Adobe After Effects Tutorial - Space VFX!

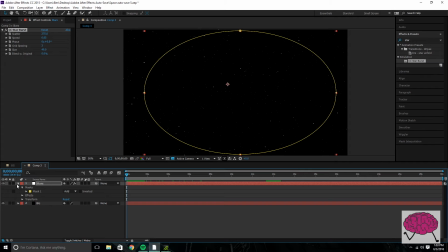252s
So all of those things I think really sell this effect. So yeah, that's the basis of this effect, the stars and the black background. Now our next goal with this is to make another layer. Call this one Planet.
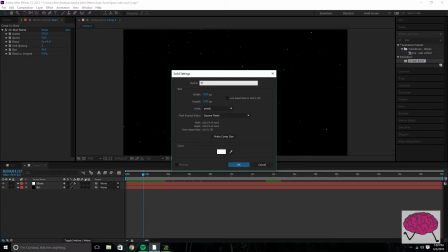And make comp size. You can make it whatever color you want.
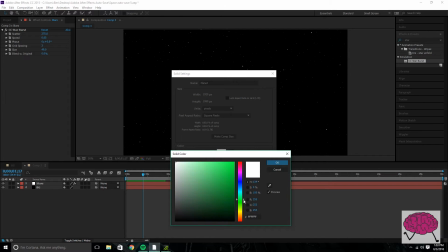273s
The color's not going to stay the same, but you can adjust it later.
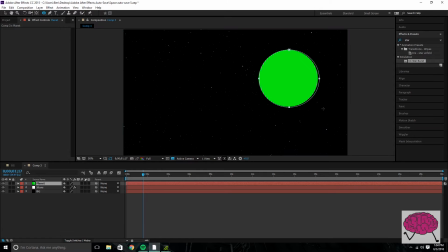280s
So don't worry if you pick a color and you decide you don't like it. You're going to make kind of an circle,
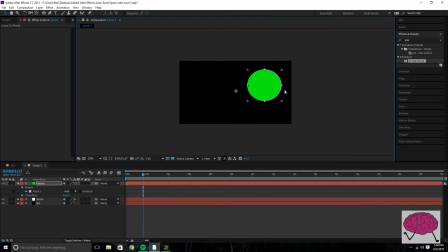288s
and that is the basis of the planet that we got going on. Okay, so there's the basis of this planet. Now our next goal with this that's really bland. It's just a plain old circle and it doesn't look that good.
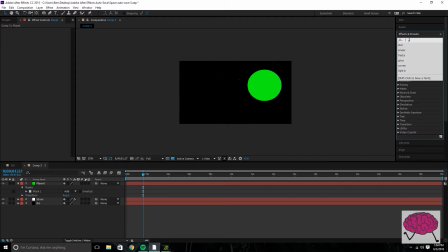300s
Our next goal with this is to make it look all shiny and stuff and cool and make it look like it's a living planet.
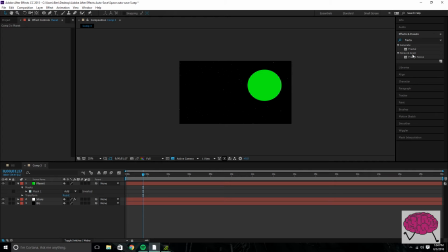309s
So what you want to do for this right now is go to the effects and presets, type in fractal noise, and drop it right down on there.
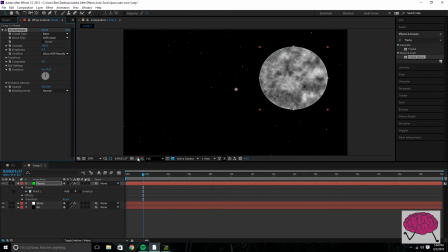319s
And you get something like that, and it looks a lot like a moon and doesn't look super good, but you know, it's looking better. Also, one more quick thing before we get into the fractal noise. You want to feather that. Gives it nice, like a nice halo, and right there is where you start to see the color that you chose.
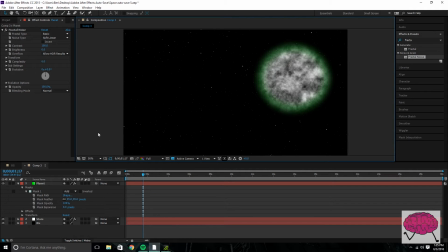336s
Like I said, you can adjust it later, but right there is where you get the color kind of coming in. And I think that deserves a sip from the Boba Fett mug. Oh, yeah.
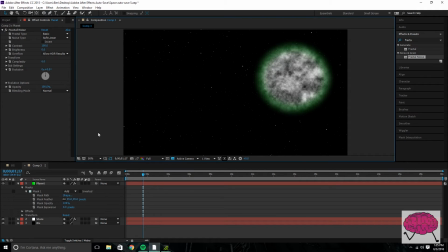Okay, all right. So there we go.
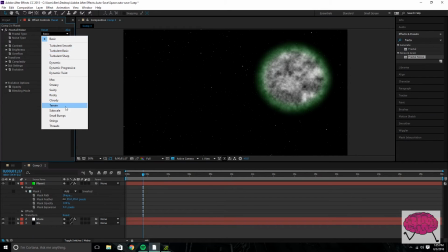364s
That's our fractal noise, and um, all of this again is just it's just your preference.
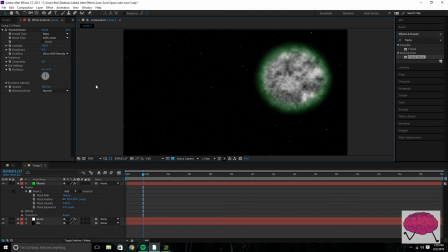372s
You know, you don't have to stick with any of this. But I'm just gonna do what I think looks best. So I always keep the contrast a little lower, so it's not blindingly different. The opacity I like down somewhere at like a 75,
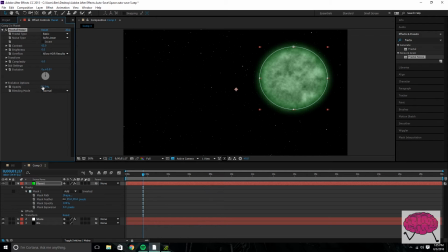392s
80, somewhere around there. The brightness I think it looks good at like a 15. And you want this planet, we're gonna work on details later,
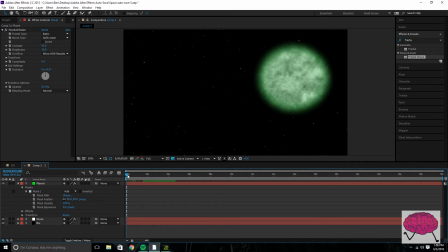405s
but you want this planet at this point in the tutorial and the effect, you want this planet to kind of look uniform and not look super different everywhere. So then to kind of just get rid of that color there in the middle and make it look more uniform,
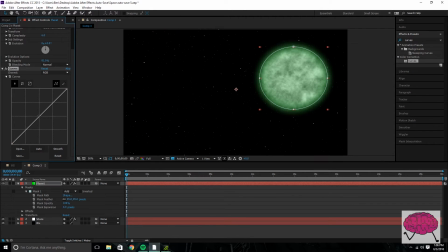422s
you're gonna take this effects and presets, go to curves, and this is where you kind of get a little more fun with just how you want this to look. Something like that I think looks really good.
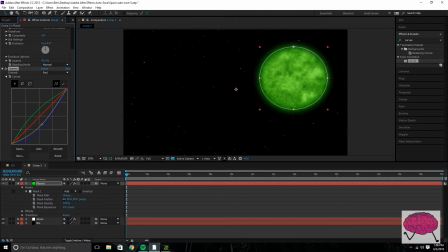And you can really just play with this until it looks good. I think that looks really cool.
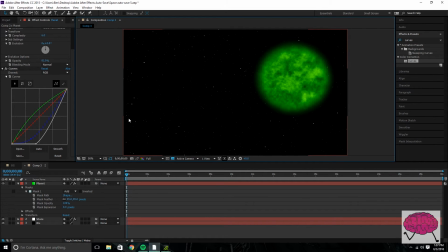453s
So it's really just your preference of how you want these to look and how you want to adjust them. Now, all right, these stars need to be in front of the planet, so we're gonna change the layer order to stars, planet, black.
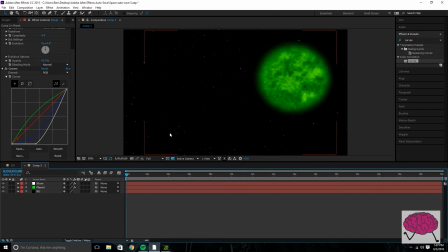471s
So just there we go, because you want these stars to travel in front of the planet as well. You don't want there to just be this void where the stars don't go. The stars don't. Okay. Now, if we're traveling through space, right? And these stars are getting closer to us.